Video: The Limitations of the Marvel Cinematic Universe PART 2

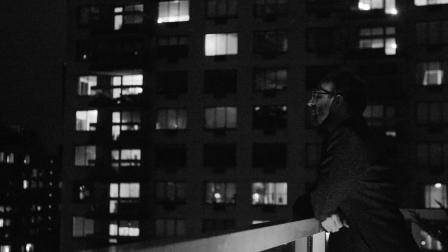[16:30]
It's bleak, but still has a stronger aesthetic than the visual style of most Marvel movies.
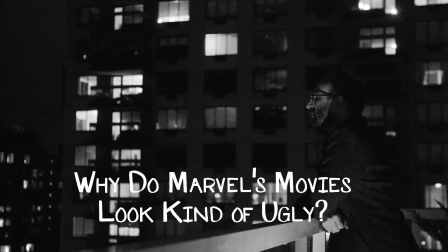[16:35]
It's finally time to ask the question once more. Wait, didn't I make this already? Wasn't this the very first video essay I ever made? Don't I owe most of this channel's success to that one video? The answer to all of those questions is yes, but we're gonna talk about it again anyway.
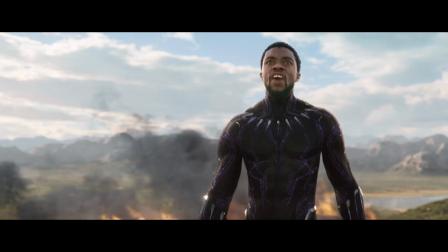[16:59]
The argument I made a little over 2 years ago is that the majority of Marvel's movies post-Phase 1 have the same flat,
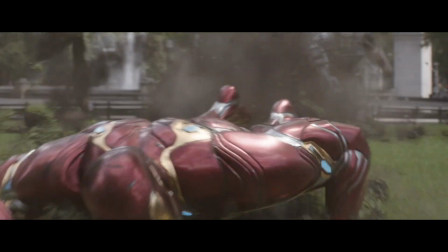[17:06]
muddy look that's both kind of ugly and a poor fit for these colorful, bombastic superhero movies. And that hasn't really changed. The issue here isn't that all the Marvel movies shoot on the Arri Alexa. There are plenty of beautiful movies shot on that camera. Aquaman was shot on that camera. The issue is actually a two-part thing. The first is how the images are color graded.
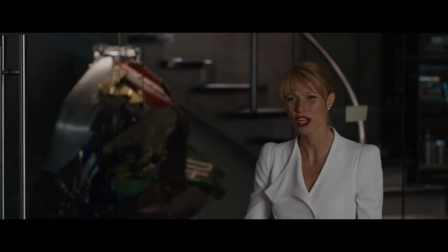[17:29]
In general, Marvel tends to use a flat, low-contrast look with a neutral color palette.
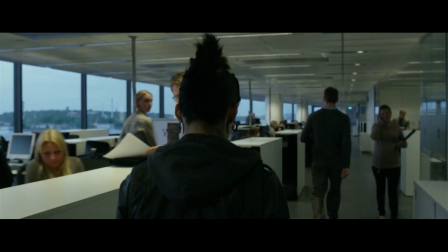[17:34]
The lifted black look can be striking when, say, David Fincher does it,
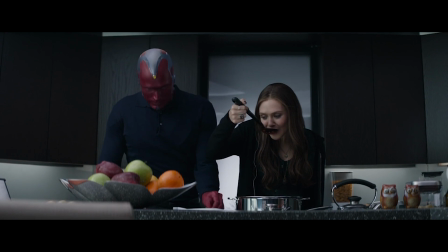[17:39]
but in a scene without his strong aesthetics, it tends to look muddy and dull. The second part of the issue is how so many of these scenes are lit.
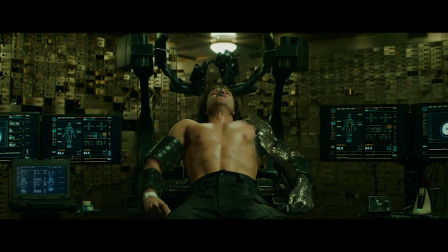[17:47]
Marvel's approach to colors tends to work better in controlled interior environments that lean into strong color choices with higher contrast.
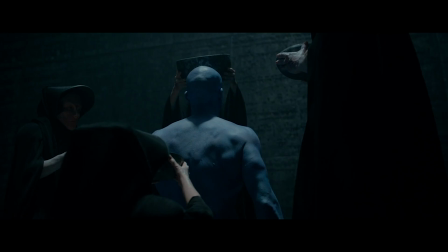[17:56]
It's why Guardians of the Galaxy isn't hurt by this as much as most movies, since the majority of scenes are shot on sound stages with very deliberate lighting.
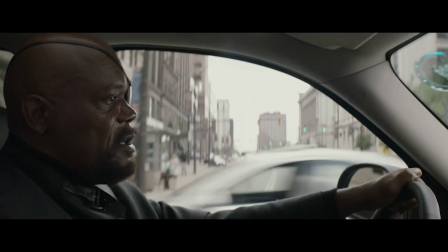[18:05]
The biggest problem is the exterior day scenes. Across the board, they're flat and gray and lifeless.
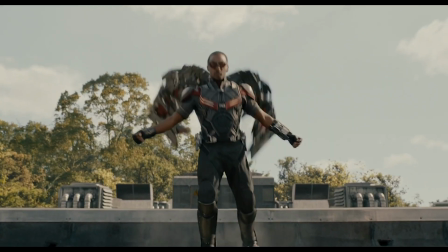[18:12]
Put any exterior day scene in any of these movies next to each other, and they're interchangeable.
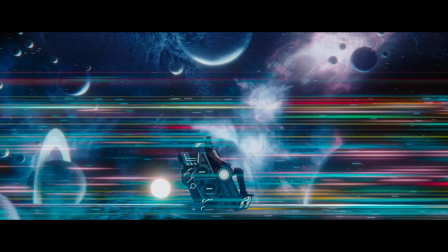[18:17]
So Thor Ragnarok, the movie everyone points to as being more colorful and visually interesting,
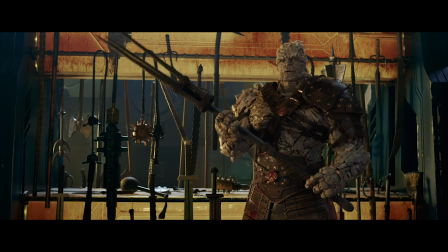[18:23]
is when the scenes are inside and not aiming for a neutral daylight look.
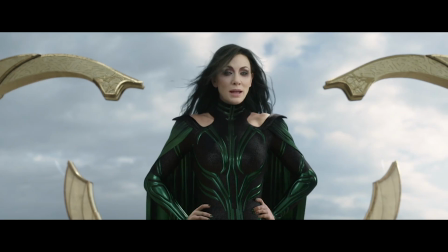[18:28]
When it's a scene outdoors with neutral lighting, same bland, regular Marvel flatness. Unexpectedly, the one movie that figured out a solution to this is maybe the most maligned Marvel movie.
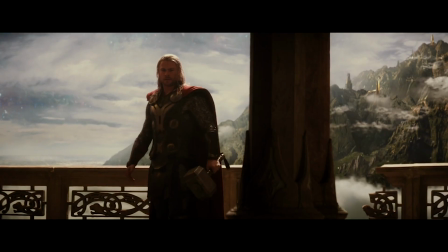[18:41]
It's Thor: The Dark World.
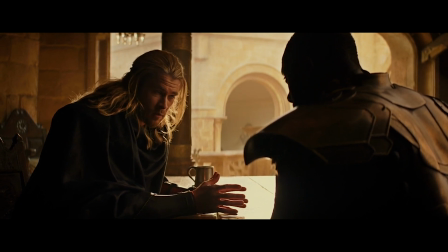[18:42]
The cinematography here consistently uses low-key lighting with hard backlights, kind of like that, giving the images stronger contrast.
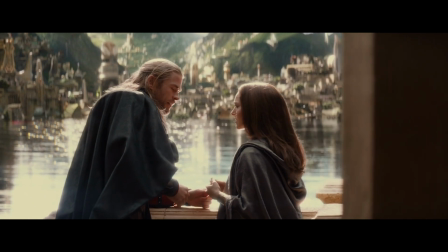[18:51]
Exterior day scenes are shot with the sun lower in the sky, giving the actors more pronounced edge lighting and making the images more dynamic.
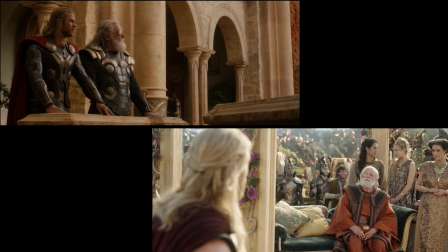[18:59]
Compare the scenes in Asgard, in Dark World and Ragnarok, and you can see the difference most clearly. What I find more frustrating than the blandness of so many of the visuals is how similar they are across the films.
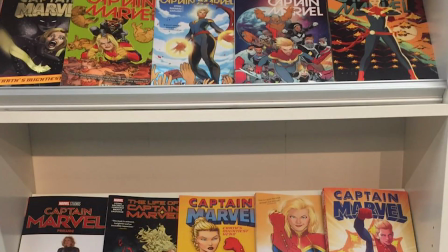[19:11]
One of the great things about the Marvel Universe in the comics is seeing these characters interpreted by so many great but different artists.
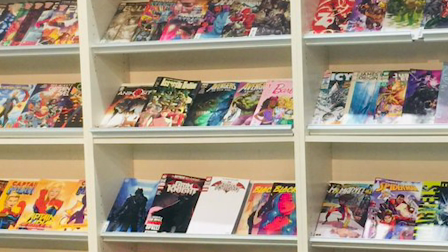[19:18]
Just take a peek at the new releases wall in any comic book store, and you'll see a massive selection of different art styles. But with the movies, it's as if one kinda mediocre artist drew every series. It creates homogeneity when there should be variety. I've seen people make the argument that this is an intentional decision by Marvel to connect all their films visually so it feels like they exist in the same world. And I'm sure that's the case. But look at any other long-running film series and you'll see that thinking refuted.
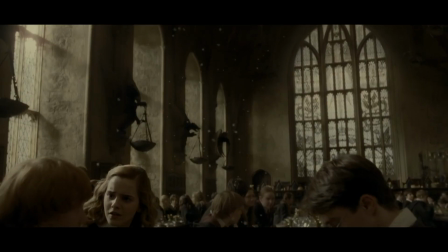[19:48]
Each Harry Potter movie has its own distinct look, and that didn't seem to confuse anyone or hurt them at the box office. Rogue
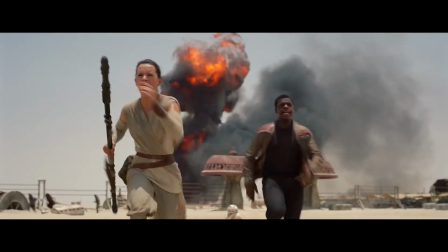[19:55]
One and The Force Awakens don't look anything alike and still made billions of dollars.
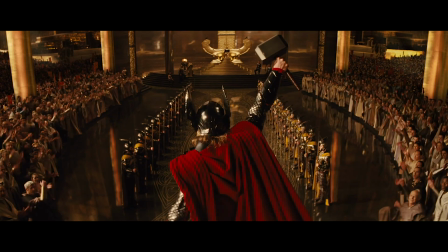[20:01]
Honestly, rewatching all these movies, when I got to the first Thor and was reminded of how good these used to look, it bummed me out.
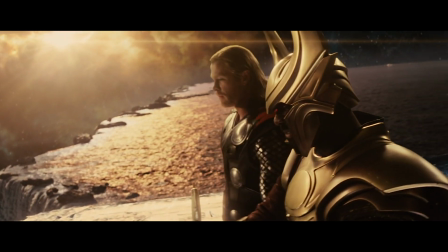[20:09]
This was 8 years ago and looks infinitely better than Infinity War. Pun intended. But Patrick, don't they all look that way to ground things in reality? That's probably their reasoning. And look, I'm not asking for these to look like Speed Racer or a Michael Bay movie or even Aquaman. I'm asking for literally any aesthetic choice as opposed to nothing.
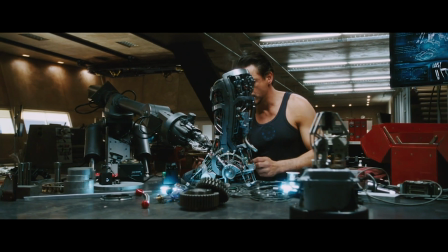[20:31]
The Phase 1 MCU movies still managed to be hits despite being shot on film and having actual color palettes.